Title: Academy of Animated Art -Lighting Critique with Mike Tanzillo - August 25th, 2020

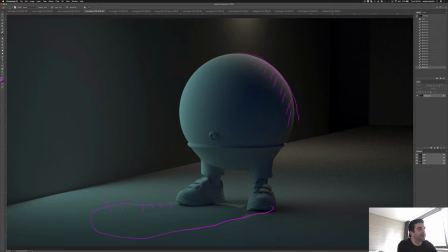(4:05)
So your two options are to increase the radius so that it doesn't, you don't see the shadow, or to look through the light and really tighten the cone light or the spotlight so the cone only hits right there.
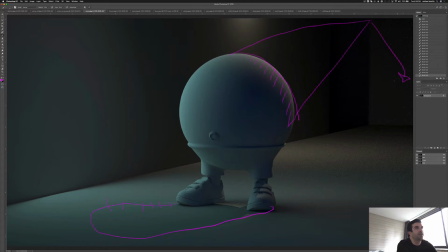(4:19)
And actually, like, depending on where it is, maybe it's a little bit lower than this. But if it is, like, then you can shine it in a way where the light doesn't actually hit the ground. It just shines, like if it's like down here, you've got a really tight cone, it'll just shine onto oblivion off screen.
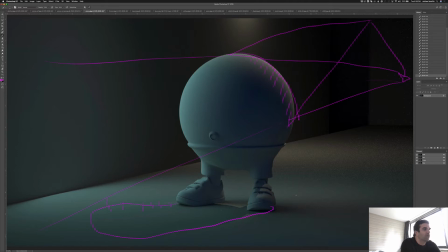(4:35)
So you won't have to worry too much about that. But just something to be aware of, because you don't want these like hard lines there. In terms of the shaping, this like across here is looking beautiful. A really great job on that.
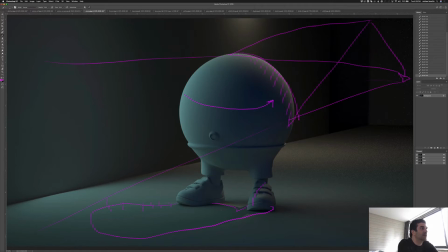(4:48)
It's real, as we mentioned in the lecture, it's hard with spheres just because sometimes you can get that hard line down the middle, and you're not getting that at all. In terms of your color, I know that was mentioned in the in your original post.
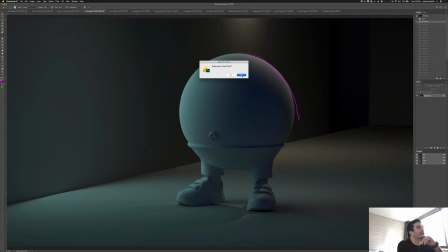(5:05)
It's just that like this blue light, I'm wondering if it's just a little bit too green. Like if we color balance this, and let me just pull out a little bit of the green and push a little bit more blue in there.
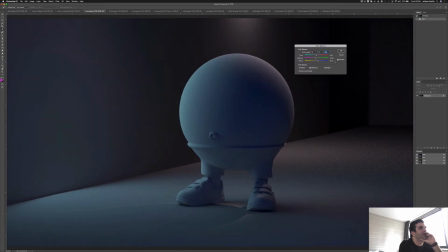(5:19)
It's a little bit extreme, but you can see that now, like pulling that yellow green out will help it fall more in a line with the original. Actually pulling out more red too.
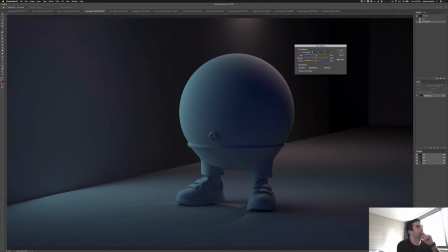Some more there. Yeah, that's a little bit better. And then last note was on your how to export the image.
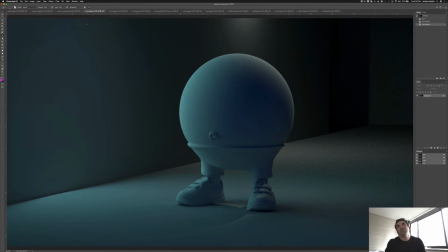(5:50)
So in photography and in film, you shoot your footage and then it always goes through like a post process. It always goes through Photoshop or Lightroom or Final Cut or After Effects or something, where you dial in the color, where you do a final cleanup pass.
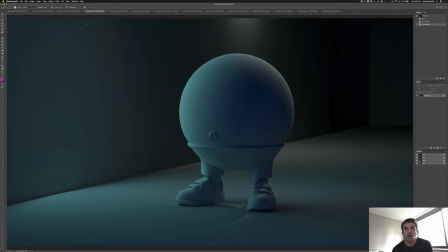(6:08)
And the idea is that for the original capture, you're not looking to have the best image. Pull this a little closer. You're not looking to have the best image. Instead,
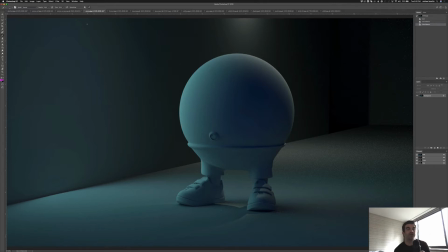(6:22)
you're looking for an image that generates the most data that you can then use in post and then create your final images from there. So I think of CG as the same way. So my EXR that I render out of Maya is never, ever, ever my final image. I always take it in some sort of image processing.
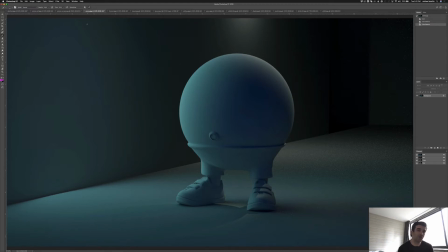(6:39)
Either you can use Photoshop, you can use Final Cut, you can use Nuke, or you can use, there's some free resources online too. But ultimately, I always like to take another pass at them through a post process, and then I export, and then I save those out. If I need a JPEG for the internet, then I do it from there.
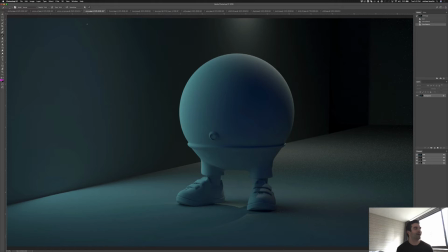(6:58)
I generally don't do it straight out of Maya, just because like that's never my final product. You certainly can export it as a JPEG, but it always gets a little wacky to me. So I always export it through the image processing format. I hope that helps.
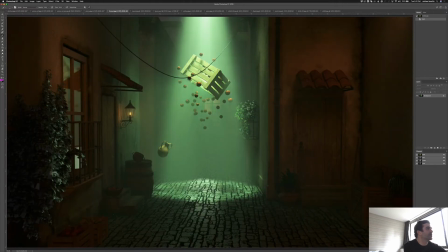(7:15)
Let me know if you have questions about that. So Forrest, good updates. Liking this a lot. A couple to continue it further. This window reflection is nice. It's a little bit strong, just because like that in particular is kind of drawing my eye up over that way. And I like that it exists. I just wish it was like a third to half of the intensity.
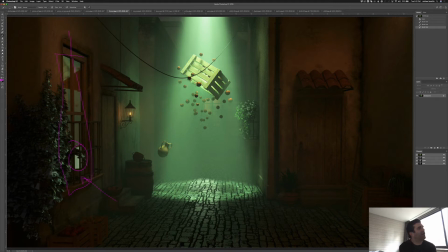(7:36)
I love the top-down light. I think it's working really well. I'm wondering if we can't push it a slight, and just play with this. It just looks like it's hitting very frontally on this box. And I'm wondering how it would look like slightly behind it.
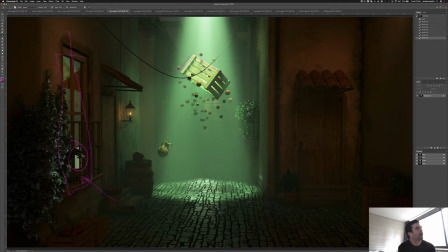(7:50)
You know what I mean? So it's like more of like a rim light on it. But I think the shaping is looking really good. I just want to give that a try and see where that comes from.